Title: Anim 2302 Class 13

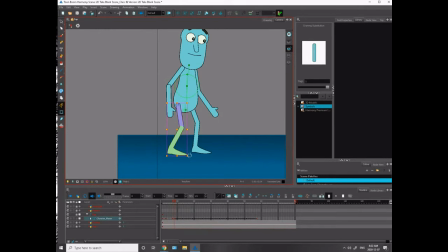[8:19]
Straight to down. I guess I should see a bit of that movement there, though, right? There we go. Okay.
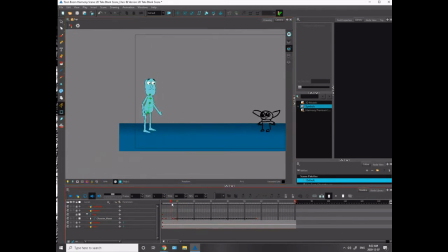[8:32]
He's still looking at Yoda here, right? All those keys, he's still looking at Yoda. So he's antiquing in. I think I might already change my timing because I think I'm going to want him to just sit in that pose just for a second longer. Because it's a step back. It's a bit of a quick motion.
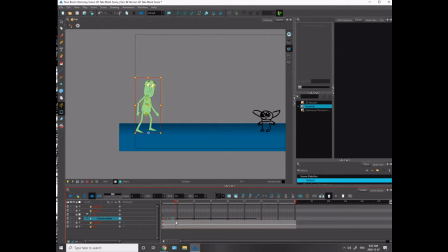[8:51]
So I'm really going to make him favor this starting pose on this antic here. And I might extend that by 2 frames. Let's see. So I'm on this keyframe now. I'm going to go to ease in, ease out parameters, and I'm now going to affect the right time ratio.
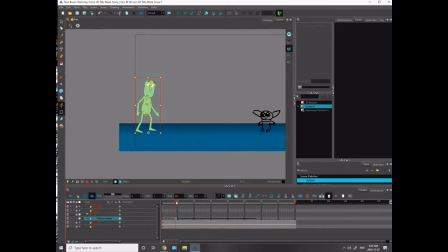[9:09]
And as I said, I want this to be pretty dramatic, so I'm going to go with a 75. And let's see what it does, what it picks for me. See, it's such a big motion. I'm still getting a lot of motion here. So I think, you know, that is a pretty dramatic slow out.
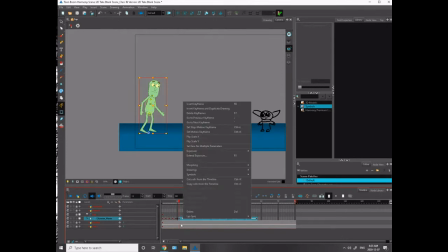[9:24]
But I think I'm going to want to extend this motion by 2 frames just so I have a bit more room for that motion to breathe. I'm always thinking about, like, okay, like, is that enough time? In this antic, because I'm stepping back, I think already now that you can see I've expanded that and added 2 frames in there,
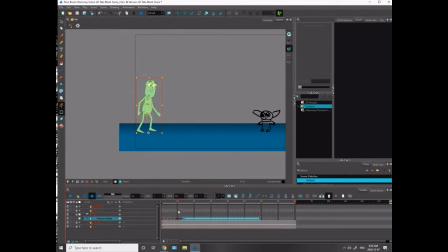[9:44]
it's slower and it gives it a bit more time to sit in that antic, which I think is important. Okay, so let's make this launching pose work. Ugh.
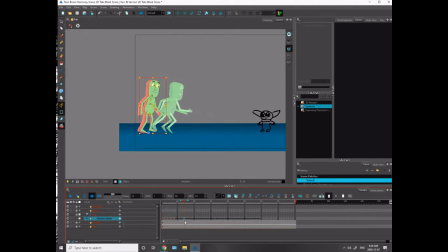[10:00]
So my drivers have failed again. I just checked my drivers and now they're being a jerk.
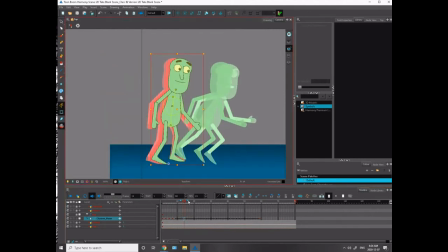[10:06]
So thank you, computer gods. Are you guys super savvy computer people? I'm not.
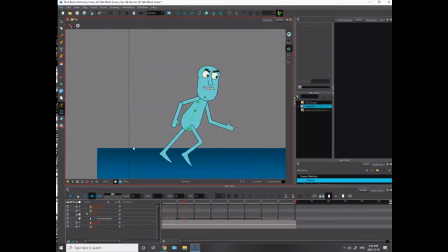[10:21]
I'm like, I work on a computer all day, so I know how to do like basic things. But when it comes to like graphics cards and things like that, do any of you guys know what the heck's going on? Or is this like a foreign language to you, just as it is to me?
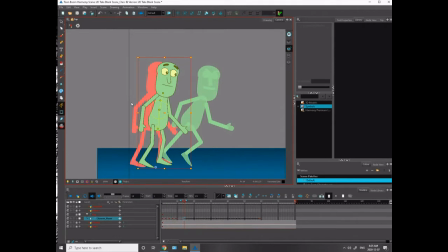[10:38]
I'm going to turn off the motion tween there so I can see these drawings accurately. I'm going to move this whole character up.
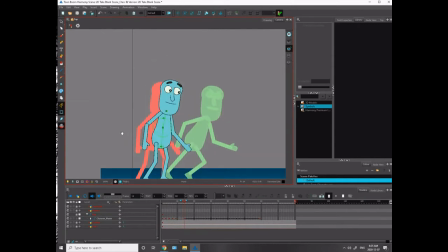[10:48]
So again, that foot, I want that launch foot to be right. I'm going to have him come out of this pose. I'm going to get a bit of an arc there. Even if it's not there right now, I'm going to force it to be there.
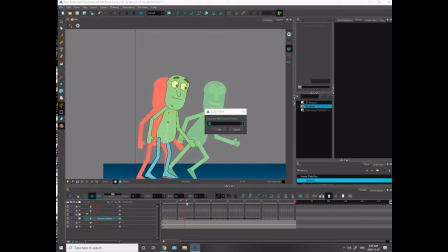[11:05]
Because you see when he goes up. Oh my lord. Stop being such a jerk. I'm talking to my computer. And then down. So I can get him going a bit up in that movement going into there, and then that'll sell that arc a little bit better.
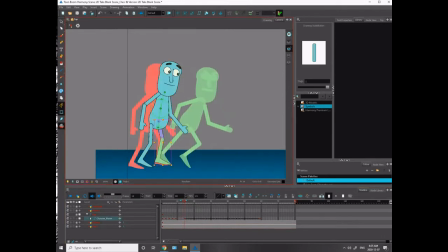[11:19]
Because there's barely an arc there at all right now. And you know I love my arcs.
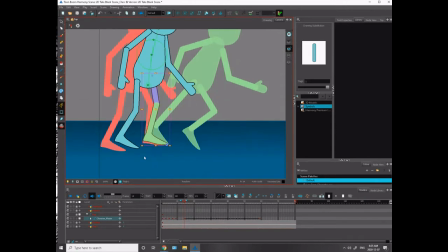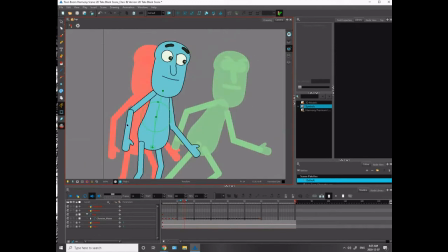[11:33]
Nobody knows what's going on with graphic cards, eh?
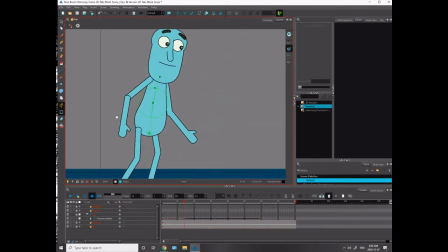[11:36]
My brother-in-law has a computer and he plays plane simulators, like X-Plane 9 is the big one. And he has an old computer, but he spent a lot of money on it. And now he wants to raise the graphics, and he's like, oh, I just want to get a new graphics card.
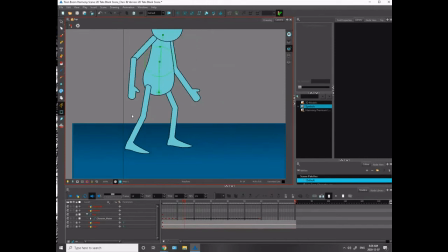[11:53]
And he thinks that that's going to be enough to solve it for him. But maybe it will be. Like, I haven't talked to Candid Computers yet. That's who I'm going to talk to. But I'm also wondering if maybe he should just get a new computer, because this computer is like 10 years old. He's done a bunch of upgrades on it to keep it like working and like able to play these games.
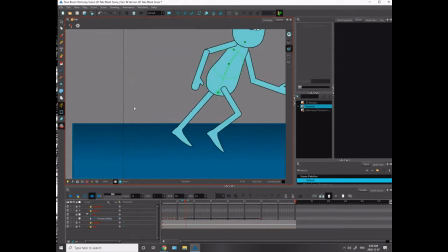[12:12]
But at a certain point, doesn't it just have to give up the ghost? I'm not sure.